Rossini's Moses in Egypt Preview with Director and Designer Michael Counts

My interest in theater from the beginning has been to put the audience at the center of the action.
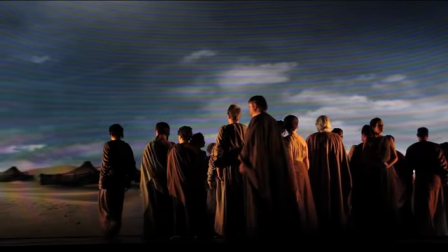11s
So the idea here was to create, with my collaborators at Beehive,
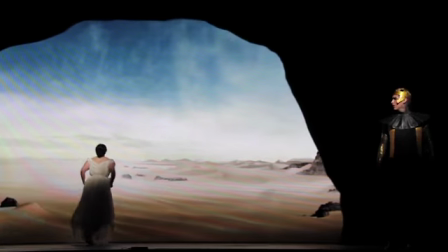17s
computer-generated environments, and then use stage technology to create the effect for the audience that
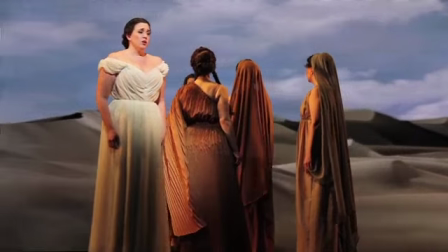23s
they're moving around the scene and are more a part of it than you would traditionally be sitting as a passive observer.
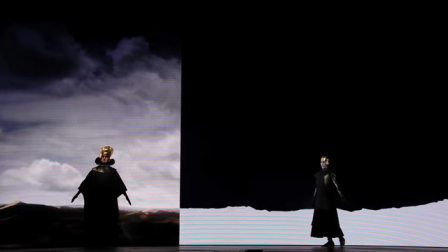30s
I wanted to render two different sides of this story, to set it in the context of the deserts of Egypt,
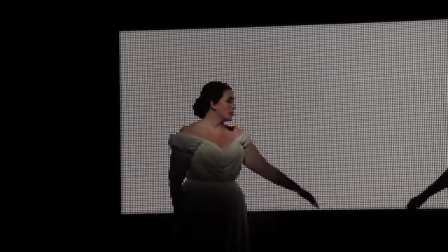37s
but also render the interior emotional, psychological states of the people involved.
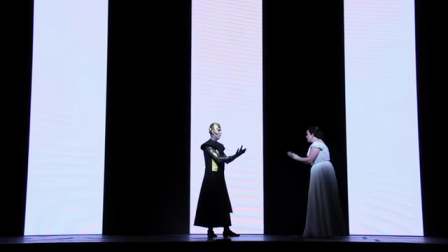43s
There's this simple love story that's couched within this vast epic that we know.
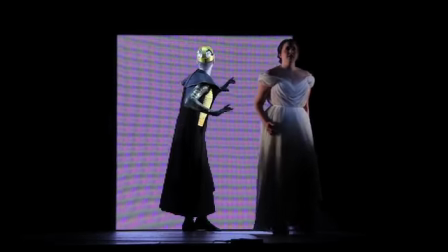49s
Being able to see these historic events through the lens of how that affected, you know, a boy and a girl.
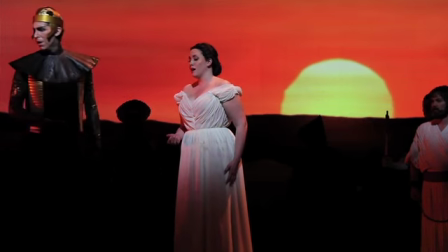56s
It's something that anyone of any time can identify with,
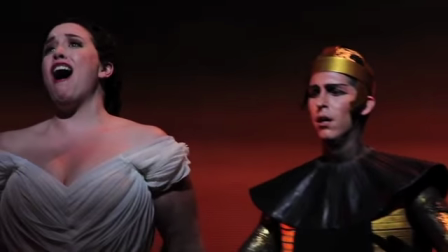59s
looking up at the sky and just sort of connecting with the wonder of it all and our place in it. How we can see our absolute insignificance in the vastness of the universe,
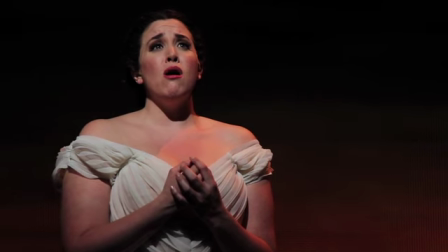71s
and yet in the context of a love story, it can feel like everything.
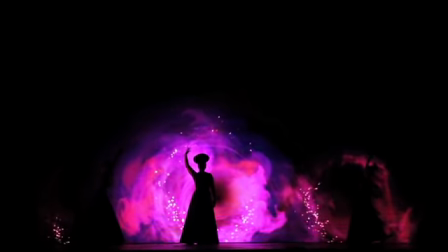78s
My goal is always to create a bridge, to reach my hand as a director out to the audience and say, come with me. I want people to see, feel, and experience in a new way.